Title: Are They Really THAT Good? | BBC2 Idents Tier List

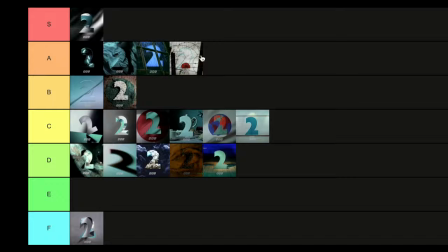492s
I'm going to put that in A tier, just because I think if you're going to do an Ident that's also meant to invoke respect as well as honor the theme of the night that you're going for,
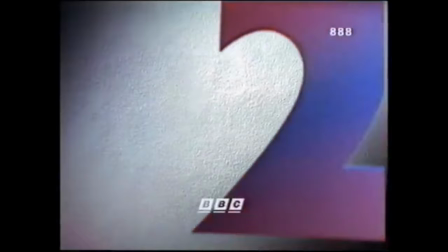502s
I think that's a good way to do it. Then we have Powder, the two falling into the powder.
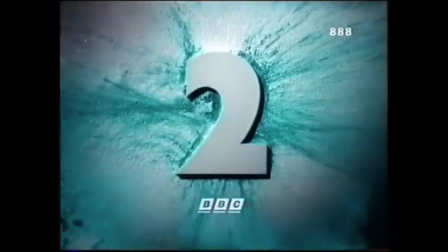507s
And again, very simple concept, but it's so satisfying seeing that powder sort of fly out when the two lands.
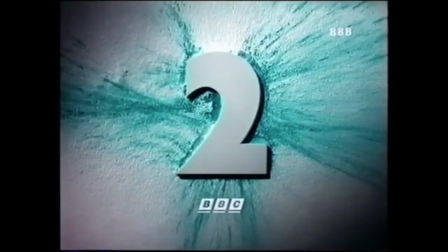512s
And I like the fact that the two's in white as well. It amplifies the powder effect even more. It's a really great effect. Is that going to go... Oh, I'm torn between A tier and S tier because powder is quite elite. I'm not going to lie to you. Powder is quite elite. I'm going to put it in S. Yeah, it is elite, you know. I love watching it.
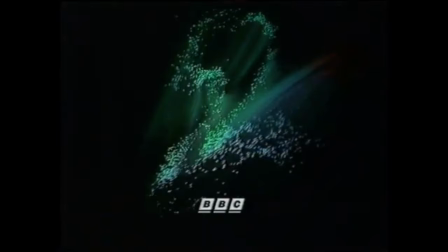533s
It's just a very satisfying Ident to watch. So powder goes in S. Then we have Optics.
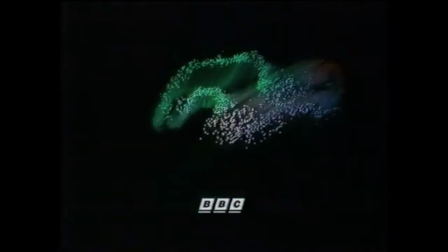539s
Now, really like this effect, you know, the different colours swirling around, forming the two. I wish they settled on the two more than always constantly moving, but I get that's part of the effect. But yeah,
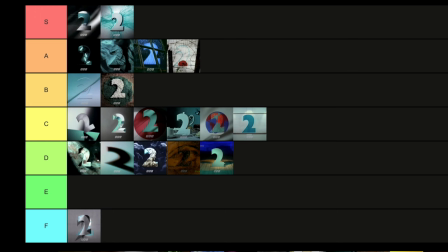548s
everything about this one, the soundtrack, the look, the design, I guess so iconic. But I'm going to put that... Hear me out. I'm going to put this in S. I'm going to take Powder down to A. Sorry, Powder fans, but Optics is just that little bit better.
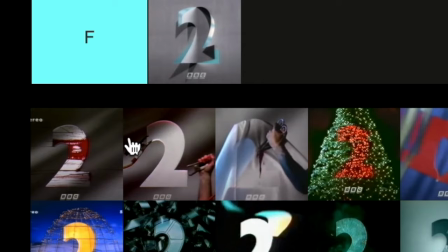567s
Then we have the Halloween Night Trio in 1992. Again, these were lost for a time until they were found.
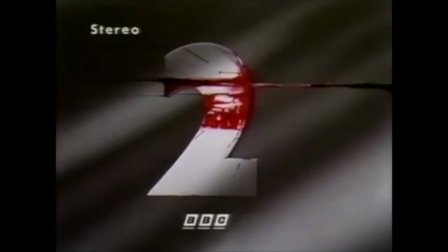572s
But there are three different ones to this. I've chosen to do them individually. So the first one is basically paint, but with like a red effect to simulate blood instead of actual paint.
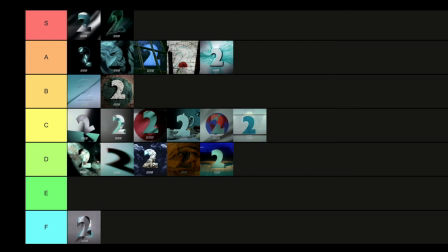581s
Nice, you know, nice reworking, but could have gone a bit further with it.
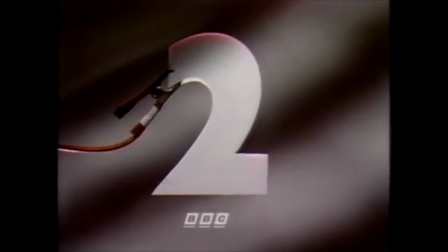585s
I'm going to place that in the D tier for that one. The second Halloween Night Ident is where two crocodile clips get attached and the two gets electrocuted, although it doesn't really because it doesn't really react.
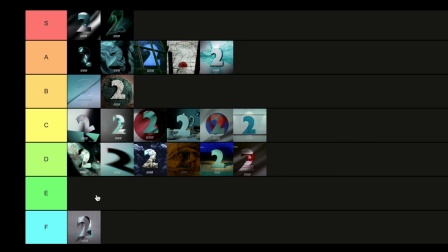597s
It's, again, nice idea, but I think I'm going to put that in the E tier, to be honest with you.
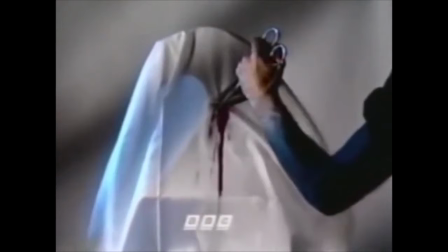602s
The first in the E tier. Well done, Halloween Night. You made it. And then the third one is like the psycho one where the two gets, quite graphic for the BBC, really,
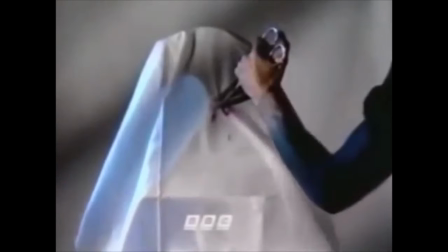610s
but where the two get stabbed and like blood starts pouring out of it and you've got the soundtrack to simulate the shower scene in Psycho.
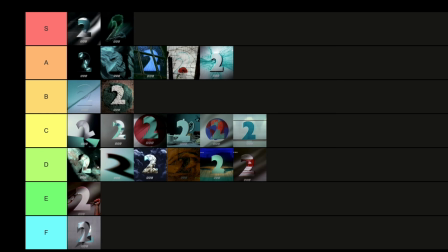617s
But this is probably the strongest one for me, at least as of 2024, this is the strongest one.
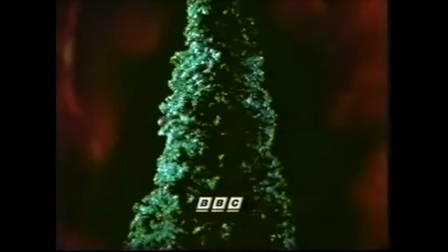622s
I wish it would have gone on a little bit longer, but it's going to go in C tier. Definitely the best of the Halloween Night Idents, that's for sure.
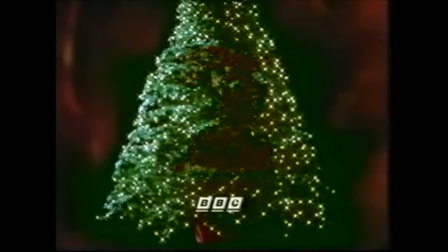628s
And to round off 1992, we have the Christmas Ident that year, which is a Christmas tree which flourishes out, the lights on it, the red lights forming the two.
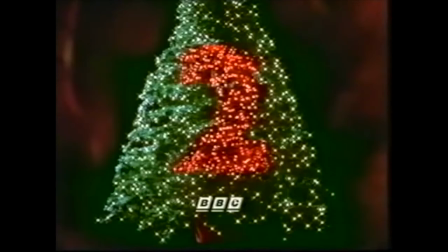636s
Really nice, really sleek. For me, a big improvement from 1991.
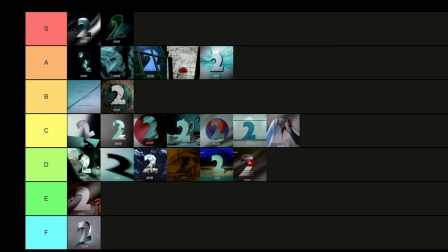641s
It's simple, it communicates Christmas, the green and red look fantastic. I'm going to put that in the A tier. I debated about S, but no, it's going in the A tier. Really strong ident to round off the year. So we've covered 1991 and 1992.
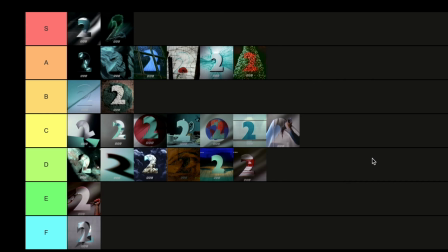657s
Here's the state of the board at the moment. C tier still winning out there. We've got a few more in D creeping up, though there's a few more A's and another addition to S tier. It'd be really interesting if an ident from every year ended up in S tier. I'm not saying that's going to be the
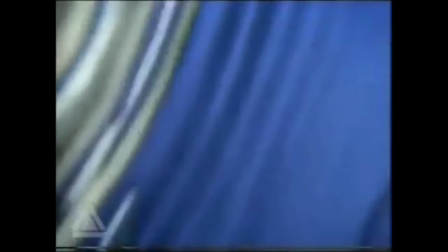670s
case. We'll have to see as we go into the year 1993. So we begin with a night.
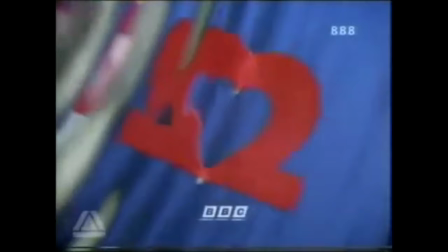675s
Is it called A Night Full of Love or A Night of Love? Something like that. A program of love. I actually quite like this one.
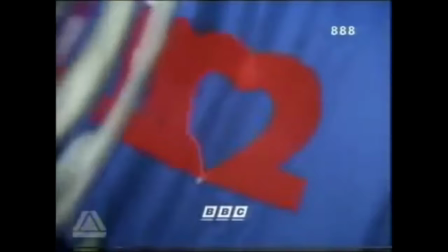680s
The two coming out of the water and the reflection simulating a love heart. Again, a very simple, somewhat cheesy or corny effect.
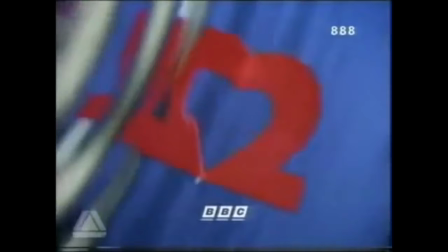687s
But I love how the two is in that bright red. Coming out of the water looks so crisp and smooth.
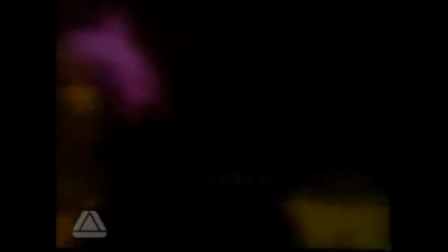692s
Really like the aesthetics of that one. For me, that's going up in A tier. No cap there. That's a strong start for the year.
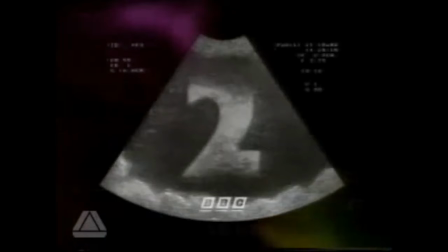699s
Then we have Birth Night. Now, this one's just a bit weird, isn't it? You know, it's simulating a scan, you know, when someone's pregnant to check on the baby, but except the baby is a two, which makes me think of the horrifying thought of a two growing inside someone.
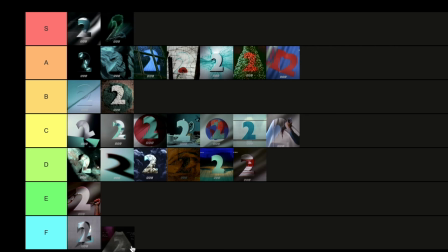714s
Eee, that's nasty. But yeah, I again, fun concept and neat idea with this one, but it's not one I particularly vibe with. So I'm going to put that in, let me see, I'm going to put that in D tier.
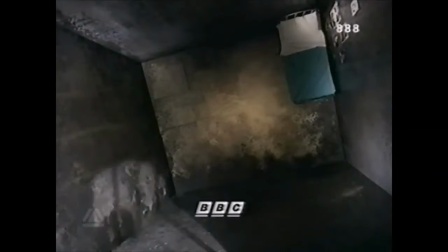728s
Yeah, Birth Night in D tier, I think. Okie dokie, next up we have Crime and Punishment.
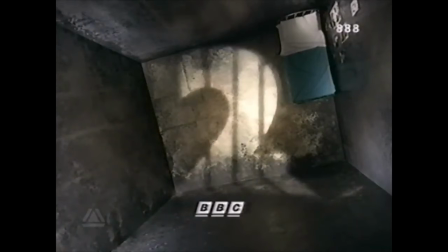733s
Yes, the shadow of a two in a jail cell. And again, really nice idea for a theme night. I like the way it's like a bird's eye view.